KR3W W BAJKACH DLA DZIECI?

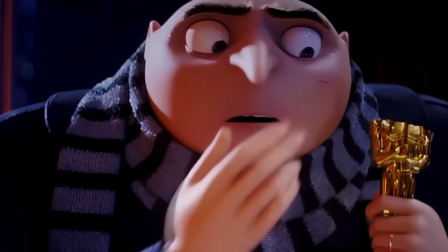0:00 Oglądając zarówno filmy animowane, jak i też kreskówki, możemy się natknąć na sceny, które używają krwi, po to żeby dodać takiej scenie dramaturgii oraz powagi.
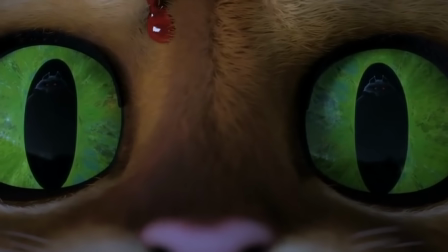0:08 Osobiście ostatnio zauważyłem to, że jak przez długi okres czasu krew normalnie pojawiała się w animacjach,
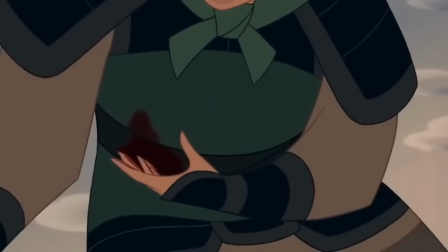0:14 to tak jednak po 2014 roku mogliśmy jej uświadczyć coraz mniej.
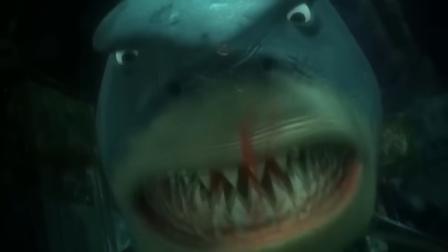0:18 Za to coś się ostatnio ruszyło w tym temacie i coraz częściej możemy zobaczyć krew w animacjach tworzonych przez wielkie studia.
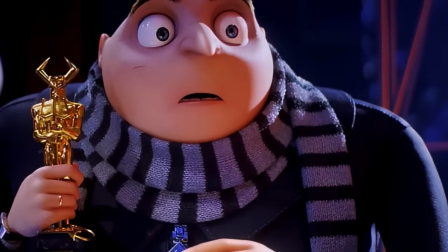0:25 A świetnym tego przykładem może być scena, w której to gru unika łapy Maximila. Jednakże ten go na tyle drasnął, że pojawia się tam niewielka ilość krwi.
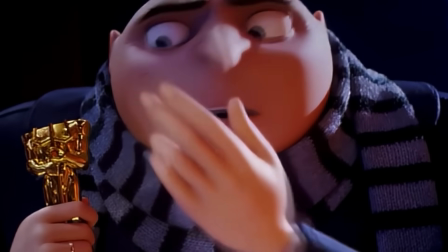0:32 Oczywiście mam tutaj na myśli scenę z najnowszych minionków. Jak zobaczyłem tą scenę, to od razu zacząłem się zastanawiać, w ilu produkcjach możemy uświadczyć krew.
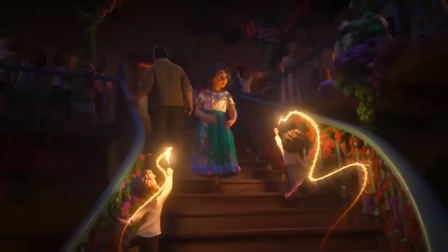0:40 Oraz dlaczego przez tak długi czas krew była czymś pokroju tabu. I jak pojawiała się w jakichś większych produkcjach, to zazwyczaj jako keczup.
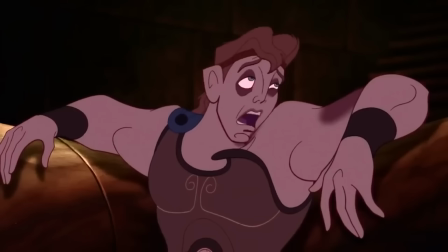0:47 I dosłownie to mogliśmy zobaczyć w zwierzogrodzie. Tak więc przyjrzyjmy się temu tematowi nieco szerzej.
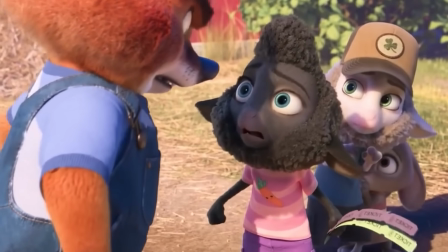0:51 Jak już poruszyłem temat zwierzogrodu, to pociągnijmy go dalej.
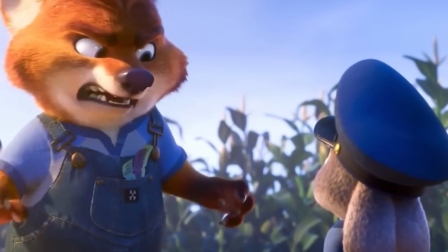0:55 Bo w tej animacji mieliśmy pewną scenę, w której to młoda Judy powstrzymała Gideona, czyli takiego typowego szkolnego osiłka,
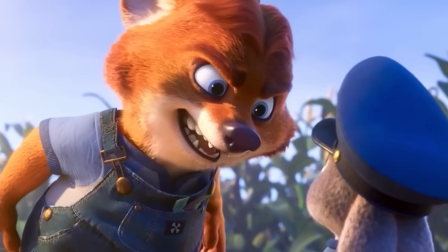1:02 który przez to, że ma dużo siły zabiera innym osobom rzeczy, ale niekoniecznie taka osoba korzysta z mózgu.
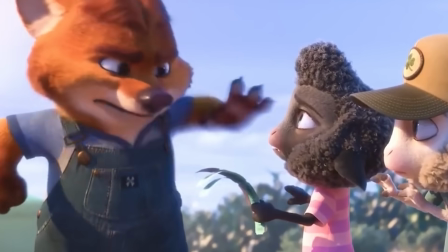1:07 I w tym przypadku mieliśmy podobną sytuację, bo Gideon zabrał młodszym i słabszym osobom bilety.
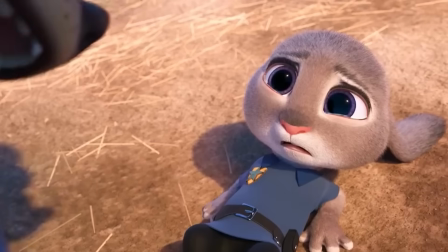1:12 Widząc to Judy bardzo szybko zareagowała i mu się postawiła, jednakże mu się to zbyt bardzo nie spodobało i swoimi pazurami zostawił jej pewną pamiątkę po tej sytuacji.
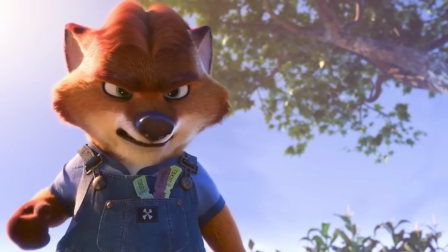1:21 Nie wiesz kiedy sobie odpuścić, co?
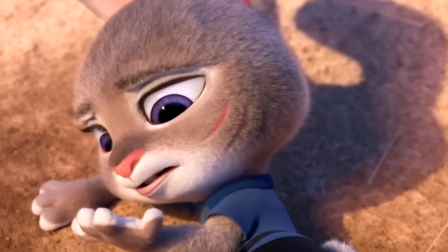1:28 Finalnie to my tutaj mogliśmy zobaczyć taką mocno ugrzecznioną wersję krwi,
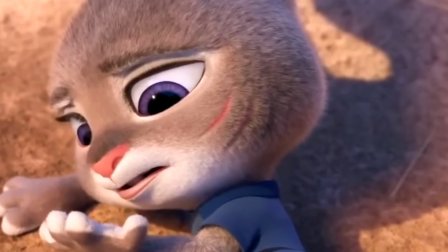1:32 bo to raczej było czymś pokroju takiego zadrapania, albo czymś pokroju tego jak się zatniecie na przykład kartką papieru.
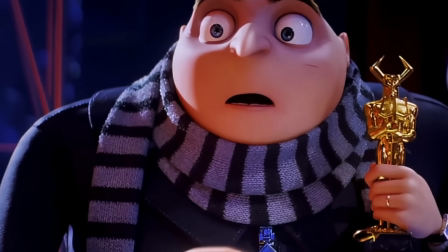1:38 I to co my mogliśmy zobaczyć to raczej nie było niczym poważnym. I w sumie coś podobnego mogliśmy zobaczyć w tych minionkach.
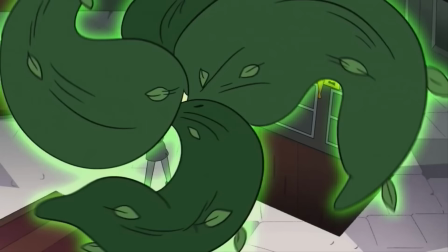1:44 Ale również w sowim domu mogliśmy zobaczyć scenę, w której poszło tyle krwi, że aż musiałem wam zwolnić tą scenę, by ją w ogóle dostrzec.
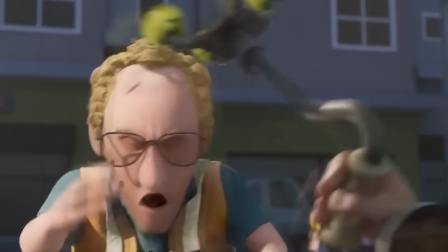1:51 I wydaje mi się, że tego typu zabiegi mają na celu dodać lekkiej dramaturgii temu co akurat dzieje się na naszym ekranie.
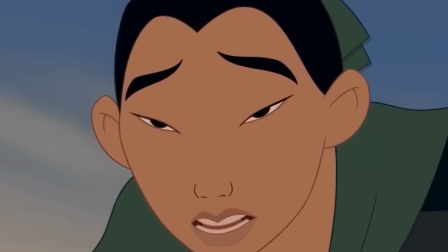1:57 Jednakże to działanie nie ma być niczym wielkim, a bardziej taką ugrzecznioną wersją, po to żeby również taka produkcja trafiła do najmłodszych.
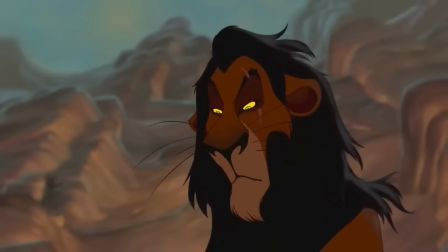2:04 Jednakże czasem się zdarzają takie przypadki, że studio pójdzie o krok dalej.
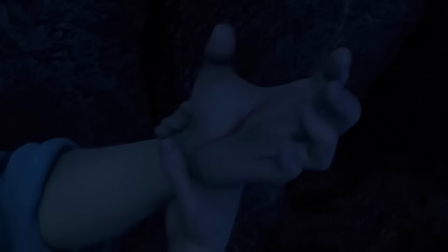2:08 I żeby wprowadzić widza w zaciekawienie, a przy okazji chcąc sprawić, żeby dana akcja była dużo lepiej przez widza zapamiętana,
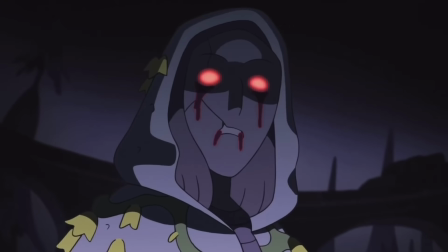2:14 to są tworzone sceny, w których to na przykład krew zalewa całą twarz posągów, jak to było w sowim domu.
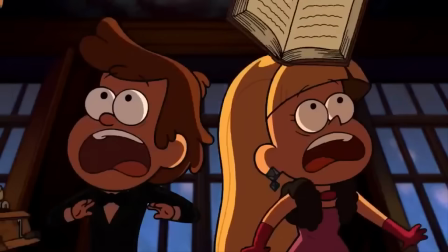2:19 Ale również w wodogrzmotach małych mieliśmy podobną scenę, z tym że w tej animacji mieliśmy do czynienia z głowami zwierząt.
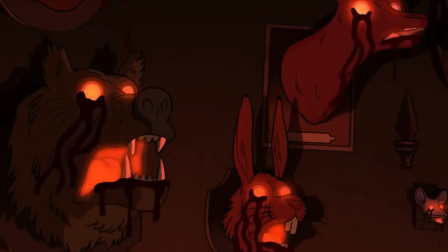2:25 I w sumie w jednym jak i drugim przypadku jest to dosyć ciekawy zabieg,
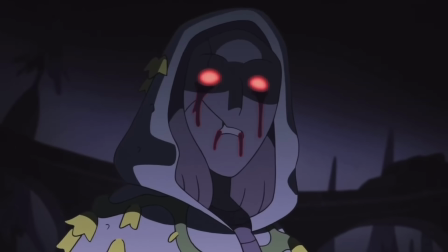2:29 dzięki któremu zarówno jedna jak i druga scena mogły trafić do telewizji, gdyż krew tutaj pojawia się z rzeczy, które normalnie nie mogą mieć krwi.
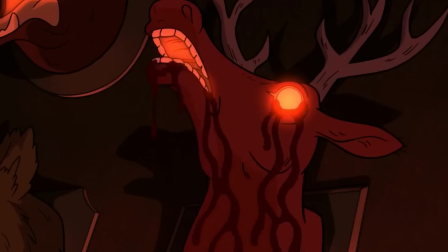2:37 I to co my możemy zobaczyć tutaj jest czymś na zasadzie iluzji, przez co taka ilość czerwonego płynu jest jak najbardziej ok.
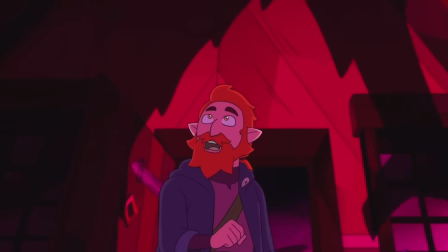2:43 Pozostając jeszcze w temacie sowiego domu, to mieliśmy w tej animacji również scenę walki, po której to ewidentnie jeden z bohaterów odniósł ranę dłoni, jak i też oka.
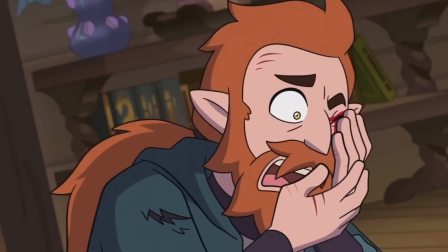2:52 I w zasadzie nie mamy tutaj przedstawionej zbyt dużej ilości krwi, a raczej jest to taka ilość,
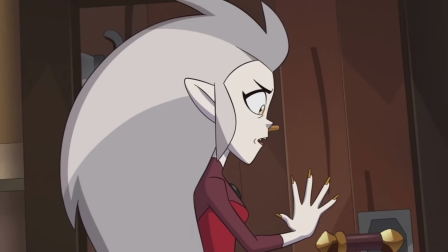2:56 która jest dopuszczalna przez PEGI, czyli tą instytucję, która określa od jakiego wieku jest dana rzecz.
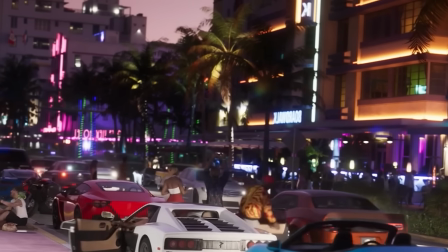3:01 Natomiast samo PEGI często możecie znać z gier komputerowych, czy też konsolowych. I jak w przypadku gier, to raczej każdy ma to totalnie gdzieś od ilu lat jest dana gra,
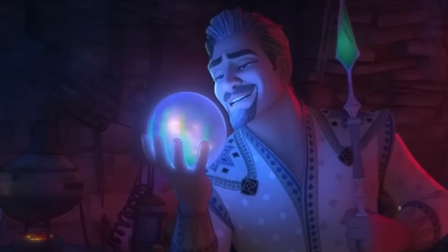3:10 to jednak w przypadku dużych wytwórni, to one podczas tworzenia swoich animacji muszą się w miarę sugerować tymi założeniami,
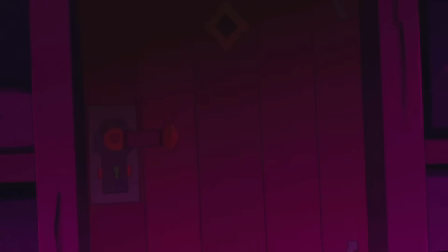3:16 jakie dostawia przed nimi ten instytut. I właśnie w sowim domu przez tą ostatnią scenę jakiś czas temu wybuchła afera, że jak to taka scena może się pojawić w kreskówce.
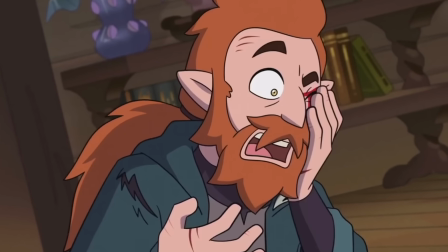3:25 No ale generalnie za tą aferę to odpowiadały jakieś karyńki i w sumie opeszło się bez żadnego większego rozgłosu,
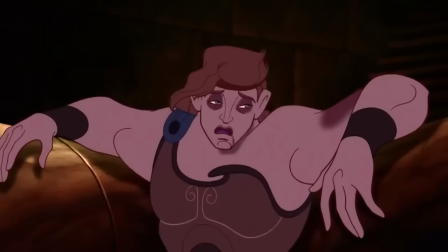3:31 dzięki czemu my dalej możemy oglądać tą niezmienioną scenę, bez żadnych większych przeszkód. W wielu animacjach w scenach walk i potyczek zdarza się, że możemy uświadczyć krwi z nosa.
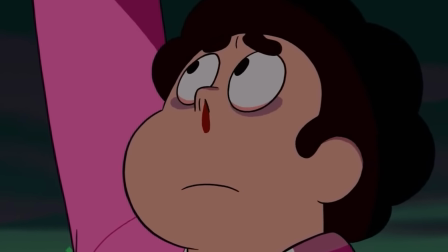3:40 I to też nie jest niczym niesamowitym, bo coś takiego mogliśmy zobaczyć w Steven Universe, ale również mogliśmy to zobaczyć w Harmy Domie.
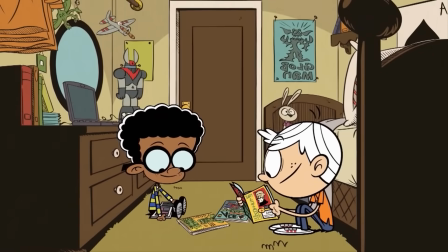3:46 W scenie, kiedy to Czarek widział Hanie. Wtedy też dosłownie mogliśmy zobaczyć wystrzał tej czerwonej mazi z jego nosa.
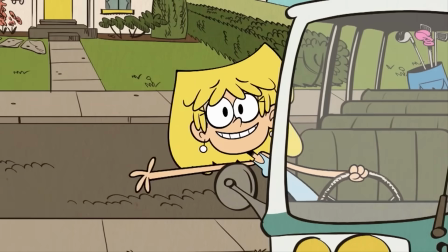3:53 I ta czerwona maź była nam przedstawiana przez Nickelodeon w sposób komediowy, niż jako coś, czego nawet najmłodszy widz nie mógłby obejrzeć.
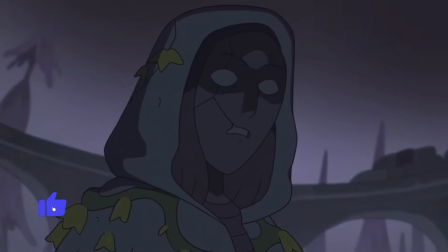4:00 A jak mówimy już o oglądaniu różnych rzeczy, to możesz zostawić na kanale subskrypcję, żeby być ze wszystkimi rzeczami na bieżąco, oraz też łapeczkę w górę, dla zasięgu.